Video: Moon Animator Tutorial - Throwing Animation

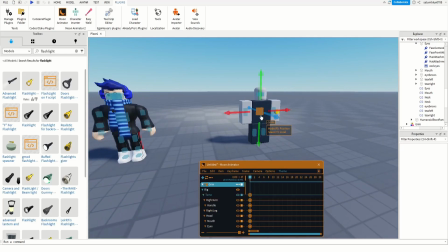Make sure this is here in the beginning, the timeline,
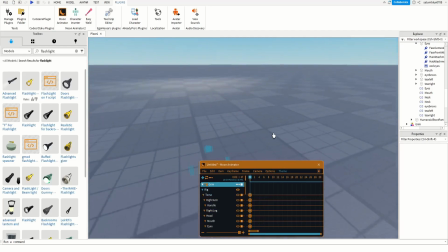and drag your dummy underground because you don't want people to be seeing the dummy.
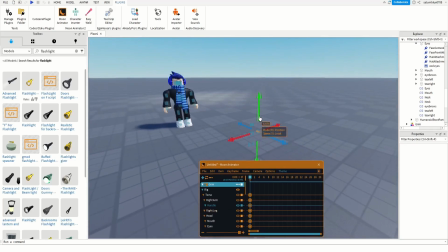Now grab this handle. As you can see, it's the flashlight. Just drag it up right here.
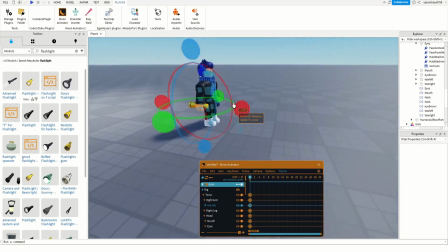And we're gonna try and fit it into his hand. If you want to rotate it, press R. And as you can see, you can rotate it in any way you want, X, Y, and Z.
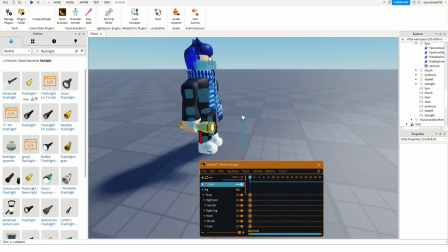And we're gonna drag it into his hand like so. And as you can see, he is now holding the flashlight.
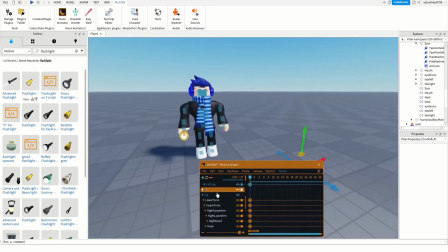So once their positions are set, remember to double click on rig for both models. So now we're gonna go ahead and add a little bit of delay here. I'm gonna go to the 10 keyframes mark.
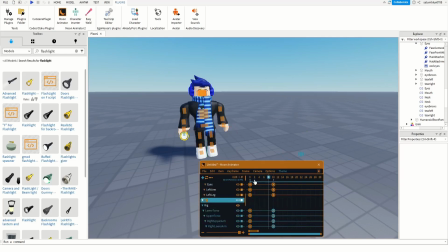And I'm gonna double click rig again, just so that there's a bit of delay for when the animation starts, so that it just doesn't zoom right in. Alright, now I'm gonna press 8. I'm just gonna increase the timeline size, give myself as much time as possible so I don't run out.
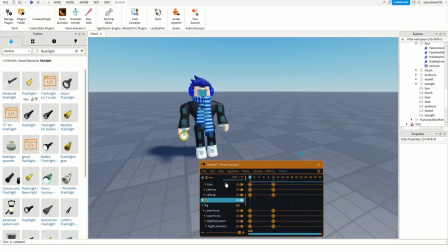I'm gonna turn loop off. Alright, so we got 10 keyframes before the animation starts. Now I'm gonna try 5 keyframes,
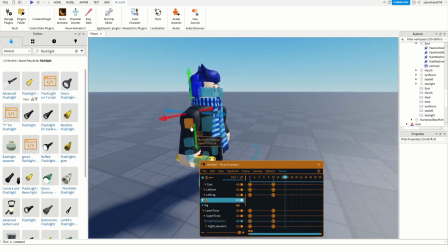and what I'm gonna do is I'm gonna make his arm slowly rise up like this.
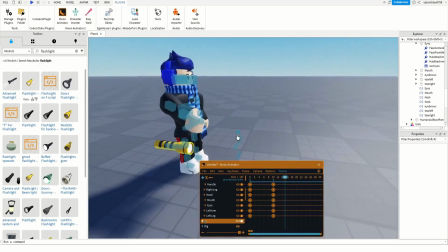So as you can see, the flashlight doesn't follow him.
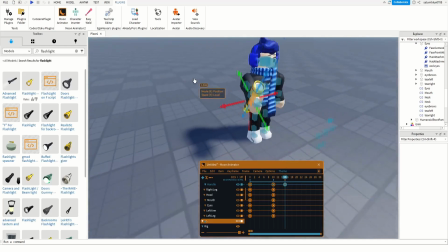So you're gonna have to manually move the flashlight, but it's gonna be much easier because the flashlight doesn't float around wherever his arm is.
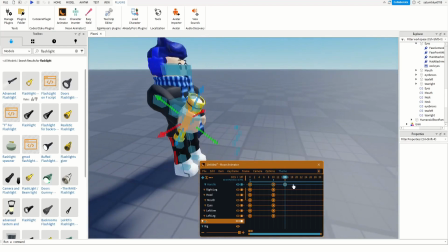So let's check that out.
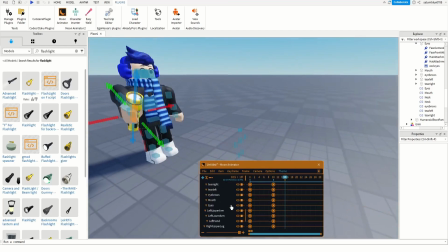As you can see, it's a little bit too fast, so if it's too fast, just go to each thing on the timeline, each keyframe you set, just drag it, and drag it to the right.
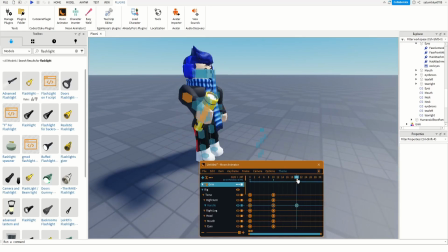As you can see, it looks a little bit more smooth. 10 keyframes in, it looks pretty good. Let's do another 10 keyframes maybe. I'm gonna double click the rigs again, just so that in case I move any other body part, it doesn't float. For example, let me show you what happens if you don't do that.
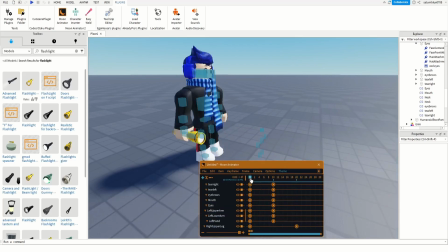As you can see, because there's no pause here, it thinks his leg is just gonna start moving immediately. That's why you add pauses in between movements, so that it doesn't just float to the next position, and it instead transitions smoothly.
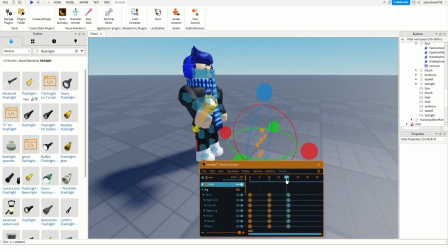So make sure you set the keyframes every time you're done moving your character. Now I'm about to go about another 10 keyframes. And I'm gonna raise his arm.
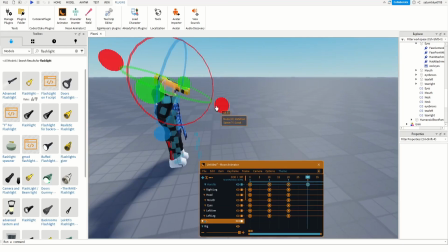I'm not gonna make this animation super fancy or anything like that. Okay, like so. Make sure you check it from every single angle.
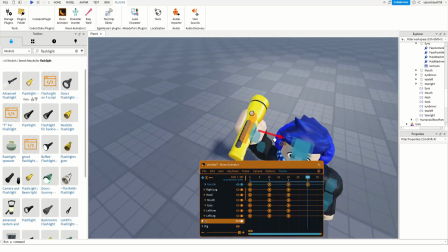Make sure it's in his hand correctly. You don't want it to be floating in his hand.
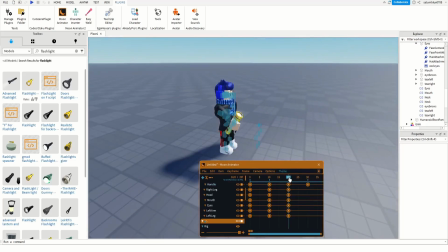Or out of his hand, actually. So, always double check the way it moves. You know what? Maybe smaller movements is better.
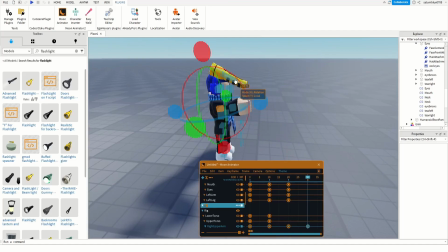Or a smaller amount of movement, because it thinks it wants to float up, rather than going up to the side with his hand.
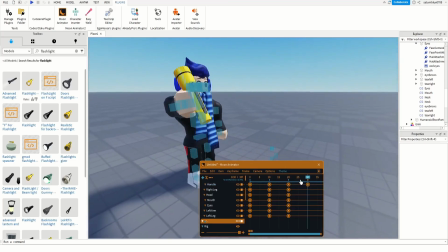So I'll just make the movement a little bit smaller. As you can see, it looks smoother now.
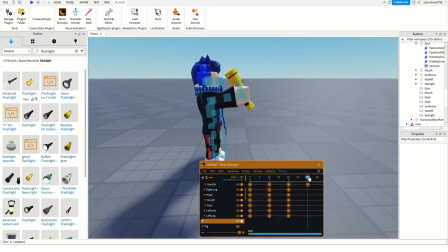So yeah, don't do movements that are too big, or else it'll just glide to the wrong position.
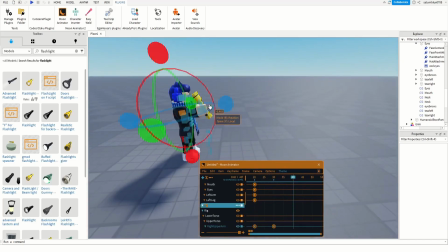Alright, now we're gonna go up a bit more. I'm gonna see how this goes. Hold on, let me set the keyframes here. Alright.
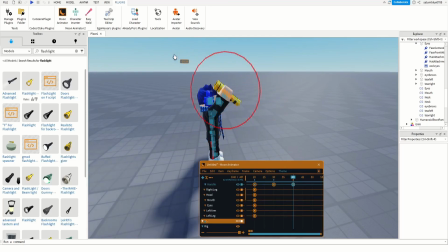And we're gonna rotate it just like so.
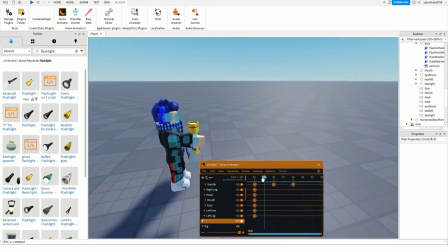And remember, I'm not a pro animator or anything, so this might look bad, but
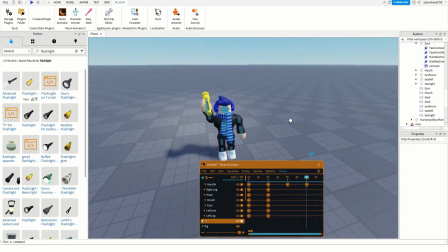it's just a simple tutorial on how to make welding and throwing animation.
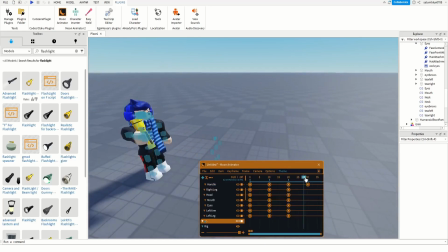So as you can see, it looks decent right now. And once it gets to the peak, I want him to like slow down a little bit, like charge up his throw almost.